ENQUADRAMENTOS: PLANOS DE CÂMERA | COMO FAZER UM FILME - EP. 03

No último episódio nós falamos sobre a criação de roteiros e no episódio de hoje nós vamos começar a falar sobre a famosa fotografia. Começa agora mais um episódio de como produzir um filme.
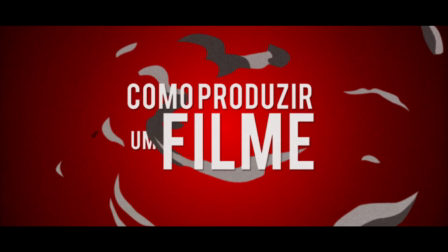Essa é com certeza uma das partes que eu mais gosto no cinema, eu amo fotografia. Inclusive me sigam no Instagram, tá aí o link pra vocês, tem umas fotinhas legais lá. Como nós estamos produzindo um filme independente, pode ser que o diretor também seja o diretor de fotografia. Mas isso não muda o fato de que ele vai ter que fazer o famoso storyboard Conhecido por muitos como a história
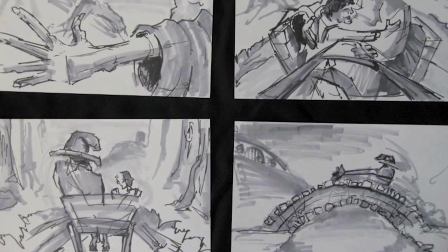[0:37]
em quadrinhos do cinema É nessa parte que você vai pensar em como cada cena vai ser gravada E não só pensar, você vai desenhar cada plano que você imagina de cada cena Pra na hora que você chega na gravação você já saber o que você vai fazer Muitos diretores contratam desenhistas pra fazer os desenhos enquanto eles falam as cenas Mas no nosso caso não é necessário, você só precisa entender o que está desenhado E o que você precisa entender pra fazer um storyboard? Vem comigo que eu vou te explicar. Enquadramentos. Essa parte de planos e enquadramentos tem muita coisa pra ser falada, existem muitos livros, então eu vou falar rápido, você vai pausando, vai voltando, mas tudo que for falado aqui você deve se aprofundar melhor. E mais pra frente eu posso fazer um vídeo só sobre isso, comenta aí se você apoia. Existem infinitos tipos de enquadramentos, mas eu vou falar os mais utilizados.
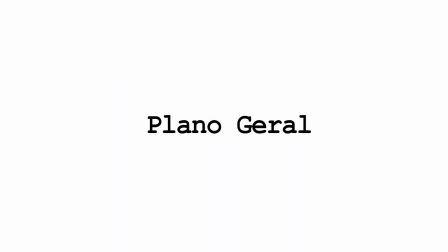[1:23]
Plano geral.
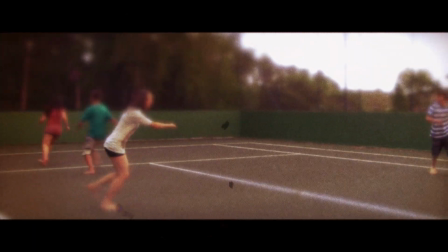[1:24]
Esse é um plano ambiente, muito utilizado para situar o público de onde a história acontece ou até mesmo para comparar o tamanho do cenário em relação ao personagem.
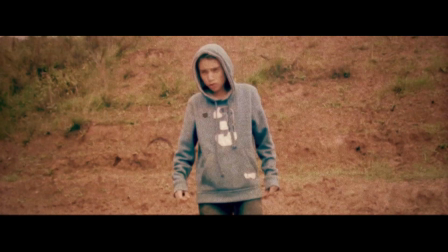[1:33]
Plano americano. O ator é enquadrado do joelho para cima.
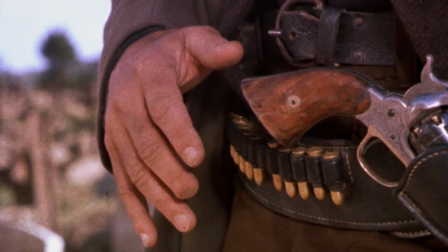[1:37]
Esse plano foi inventado por causa dos filmes de Faroeste, justamente por cortar acima dos joelhos onde ficavam as armas.
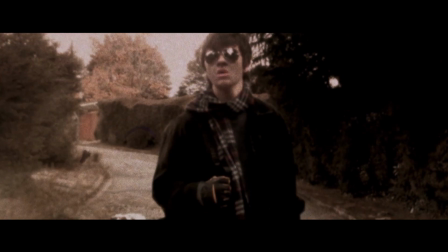[1:44]
Plano médio. O ator é enquadrado da cintura para cima.
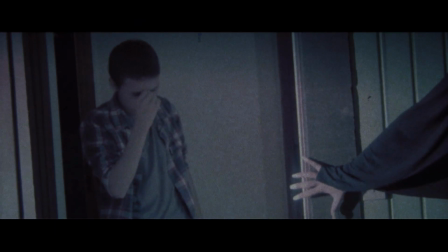[1:48]
É com certeza um dos planos mais utilizados, principalmente por não estar perto demais e nem tão longe.
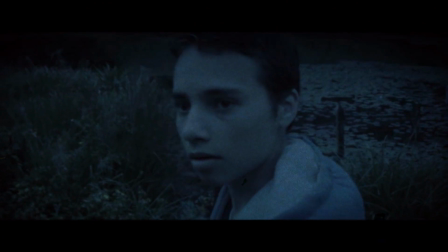[1:54]
Primeiro plano. O ator é enquadrado do peito para cima.
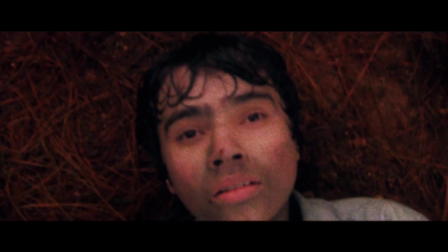[1:57]
Primeiríssimo plano ou close Esse é um plano mais ligado às expressões faciais do ator Plano detalhe É como o próprio
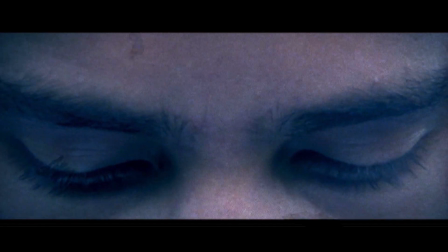[2:04]
nome já diz Serve para mostrar algum detalhe ou algo que você quer dar importância Além disso temos os ângulos de câmera Ângulo normal,
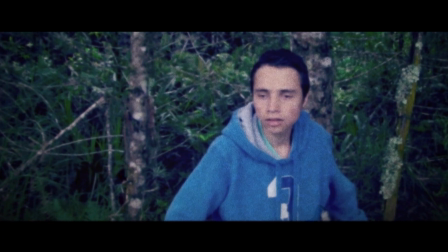[2:12]
a câmera na linha dos olhos Plonger A câmera fica acima da altura dos olhos Esse ângulo é muito utilizado para demonstrar inferioridade e medo Normalmente é o momento que o espectador se sente melhor do que o personagem Contra plonger A câmera fica de baixo para cima.
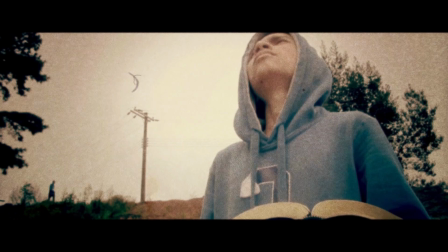[2:27]
É o oposto do plongé. Você utiliza para mostrar que o personagem é muito maior que algo ou alguém.
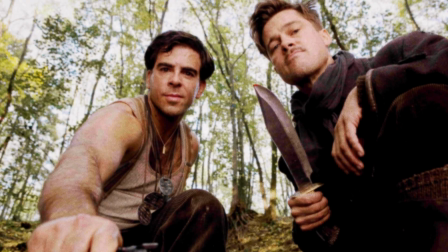[2:32]
É um plano muito utilizado pelo diretor Tarantino. Movimentos de câmera.
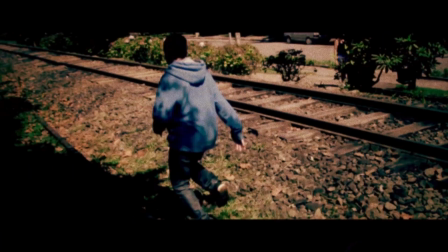[2:37]
O movimento de câmera mais conhecido é a pan, que é o movimento da esquerda para a direita ou vice-versa.
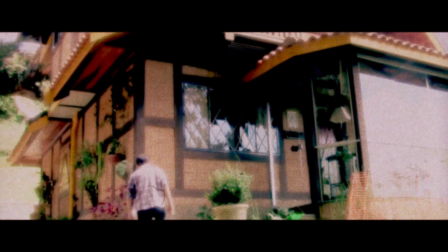[2:43]
E o tilt, que é o movimento para cima ou para baixo. Mas todos esses dois são movimentos sobre o seu próprio eixo.
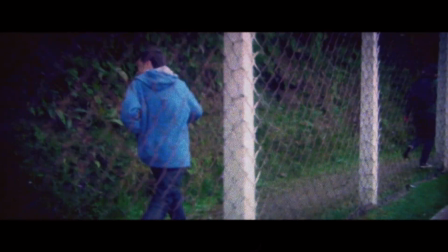[2:48]
Existe também o traveling, que é a câmera se deslocar do seu lugar, normalmente em cima de um carrinho. Conhecido como dolly. Aqui surge uma das maiores dúvidas da galera. Qual câmera escolher? Bom, se você quer produzir um filme legal, é interessante que você tenha uma câmera que possa mudar lentes. E é sempre legal que sejam lentes o mais abertas possíveis, porque é com essas lentes que você vai criar aquele fundinho desfocado e vai deixar o seu vídeo com cara de cinema. Mas se você tem um iPhone, um celular que grave HD ou uma câmera que grave HD, você já consegue um material bem interessante. Existem várias produções independentes que foram feitas com iPhone ou com uma câmera mais barata. A questão é, tudo bem estabilizado, sem ficar tremido, sempre vai trazer um resultado muito mais profissional. Então se você está na dúvida do que investir primeiro na sua produção, com certeza é um tripé. Mas não se preocupa que mais pra frente vai ter um vídeo explicadinho sobre essa parte de lentes e câmeras. Então é isso galera, se você curtiu já dá aquele soco no like, se inscreva se você não é inscrito, ativa o sininho pra você ser notificado dos próximos episódios, dos próximos vídeos. Comente aí se você curtiu, se você está curtindo essa série. E também compartilhe com seus amigos, com a sua família, que com certeza todos eles vão começar a amar o cinema. Todas as nossas redes sociais estão aqui na descrição do vídeo. Um abraço e eu te espero no próximo episódio.